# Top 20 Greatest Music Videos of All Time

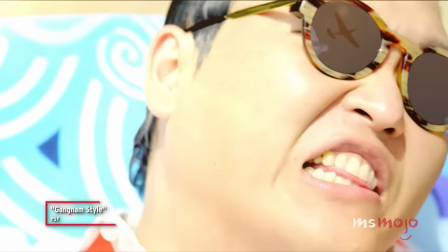0:00 Open Gangnam Style.
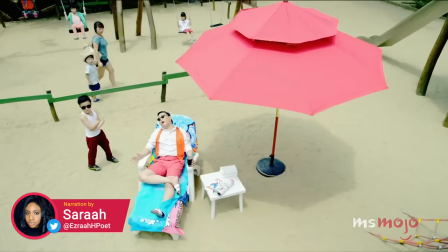0:03 Welcome to Ms. Mojo, and today we're counting down our picks for the top 20 greatest music videos of all time.
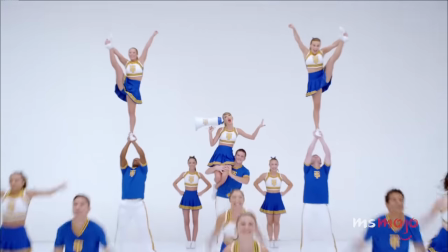0:15 For this list, we'll be looking at the most memorable, culturally important, and innovative music videos ever.
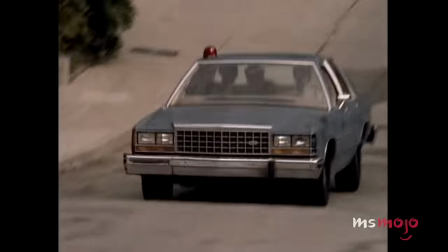0:21 Did we forget one of your favorites? Let us know in the comments below. Number 20, Waterfalls, TLC.
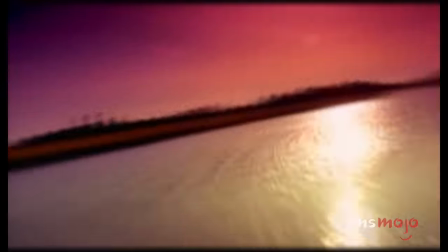0:29 An MTV classic in its day, Waterfalls is both a memorable and important video for the 1990s.
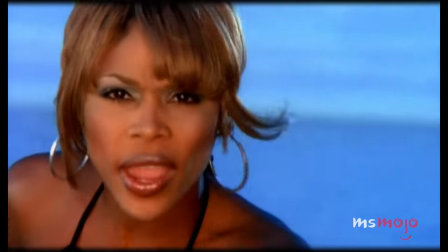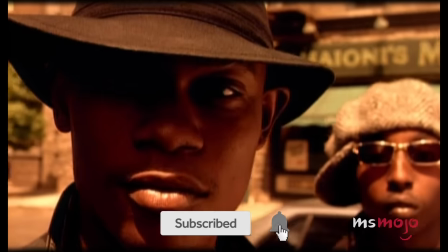0:44 It accompanies one of TLC's biggest songs with intense stories about the reality of HIV/AIDS and substance use.
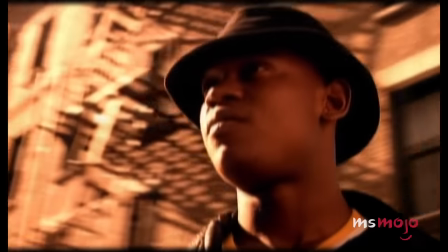0:50 Plus, weaving around dramatic scenes, director F. Gary Gray stages the group in iconic fashion,
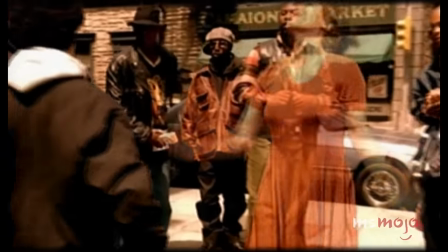0:56 with the trio appearing atop the water, dancing in unforgettable looks.
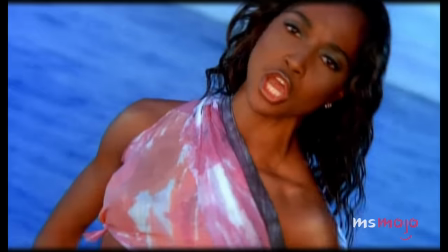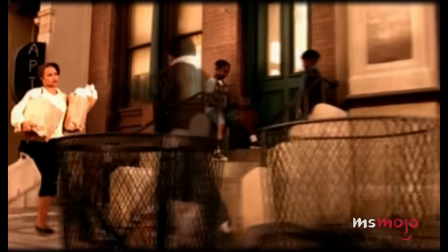1:08 The surrounding narratives serve as a warning of sorts, with the video achieving a real gut punch in its final moments.
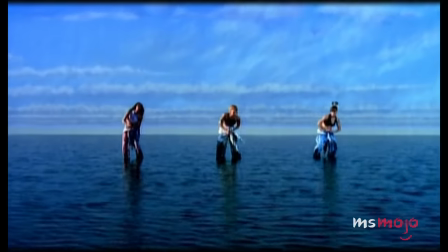1:14 Mixing together epic views and great choreography, this VMA winner brings together human stories through amazing R&B.
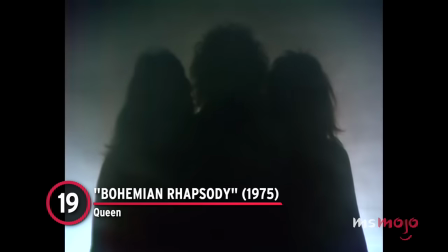1:26 Number 19, Bohemian Rhapsody, Queen.
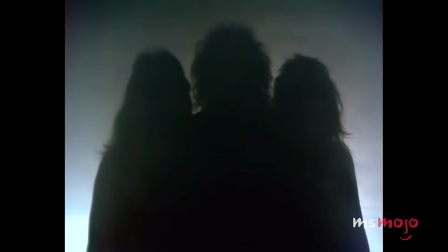1:28 Considered an important piece of music video history, Queen's Bohemian Rhapsody contains some of the band's most artistic flourishes.
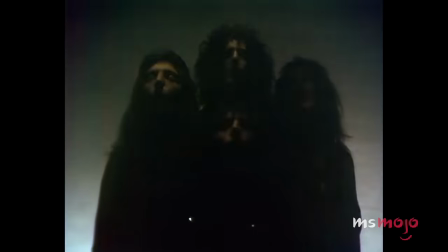1:39 Escape from reality.
The beginning features a callback to their second album's cover with an impressive formation.
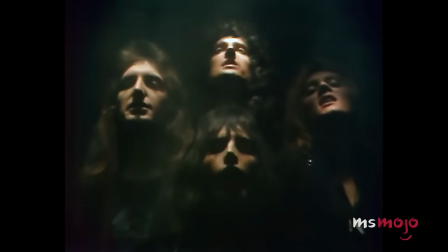1:47 With sharp lighting and staging, the scene transitions into Freddie Mercury's most famous piano performance.
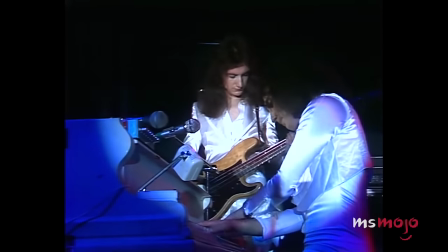1:52 Mama just killed a man.
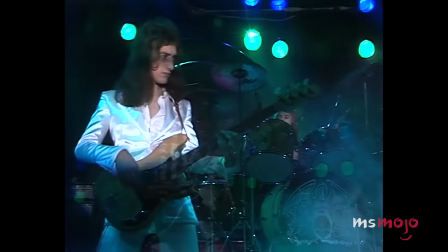1:58 Throughout the video, the band members each get time to shine. From Brian May's guitar solo to the group's harmonies, the talent on display is second to none.
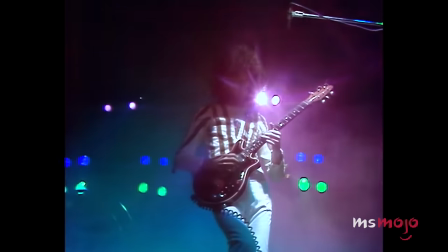2:07 The hard rock section and outro for their parts reveal the star power of Mercury in particular.
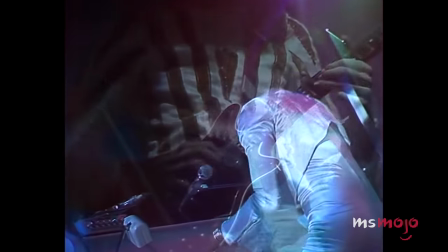2:12 By the time the video ends, we know we've witnessed something historic.
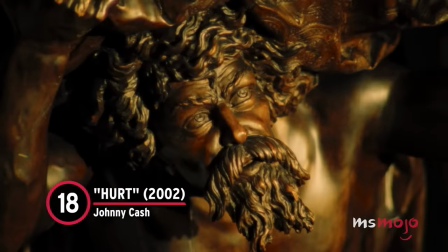2:20 Number 18, Hurt, Johnny Cash. Covering Nine Inch Nails, Johnny Cash brings all of his baggage to this iconic version of Hurt.
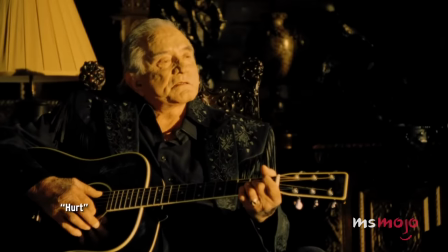2:30 I hurt myself today.
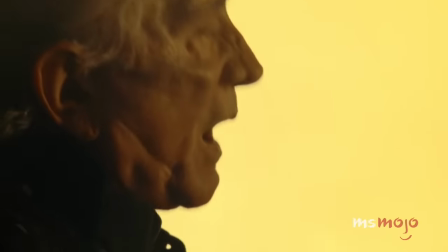2:34 The music video captures an older Cash sitting before a banquet as he contemplates existence.
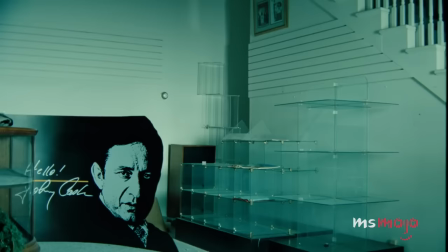2:40 Including archive footage of his life, the story takes viewers on an emotional journey through his past.
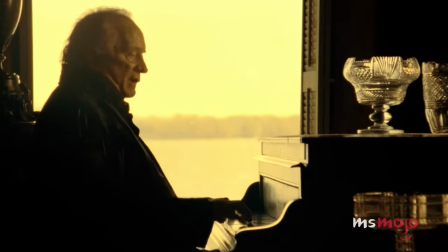2:45 He also receives a visit from his wife June, who's seen lovingly looking at him.
What have I become?
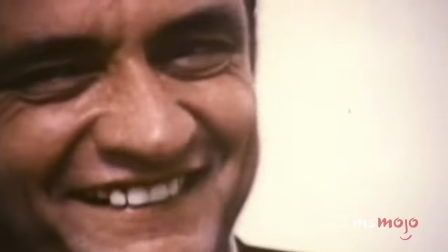2:53 These moments combine, creating a stirring portrait of a man and his complex legacy. As the final edits come together, the series of quick shots feel deeply personal.
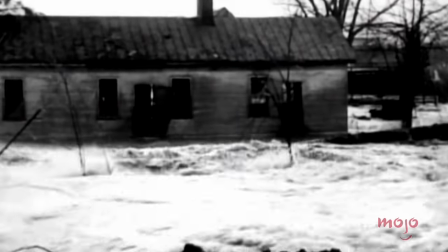3:02 It's ultimately a moving eulogy for an artist that persevered and changed music.
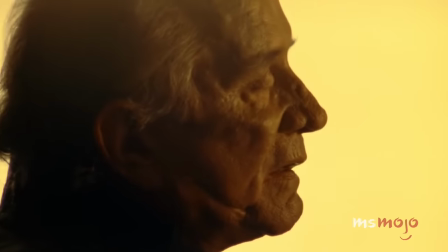3:07 I would find a way.
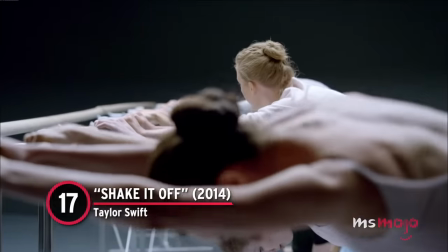3:13 Number 17, Shake It Off, Taylor Swift. For one of her most successful tracks, Taylor Swift serves up an equally popular music video.
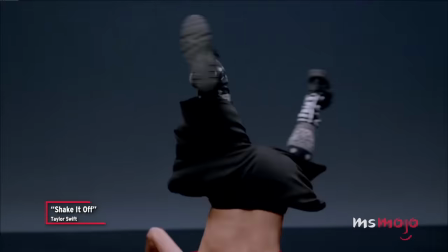3:22 I go on too many dates, but I can't make them stay.
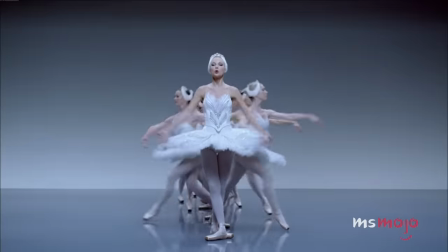3:27 The visuals utilize a variety of film and cultural references to entice viewers.
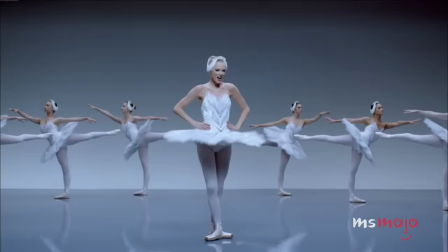3:32 There's also tons of dancing from Swift, gleefully self-aware and having loads of fun throughout.
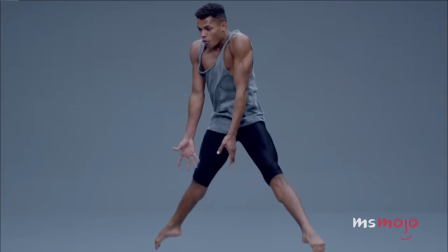3:37 Cause the players gonna play, play, play, play, play, and the haters gonna hate, hate, hate, hate, hate.
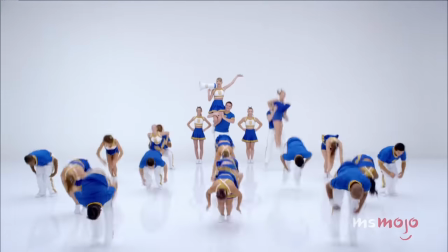3:43 Willing to laugh at herself, she knows that she isn't a professional dancer. But this brings a more authentic energy to the choreography that's bound to get people moving.
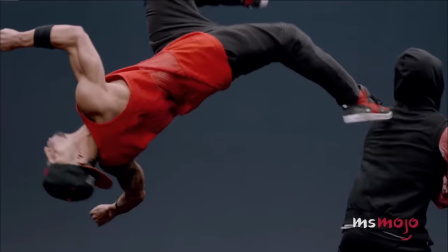3:51 Swift shakes off the haters in one entertaining sequence after another.
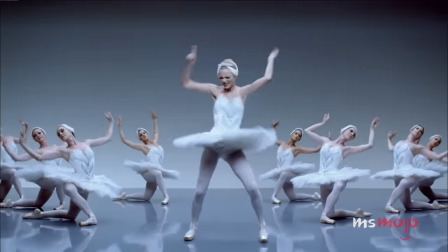3:55 By the end, she and a large group of people seem on top of the world, finding their inner happiness together.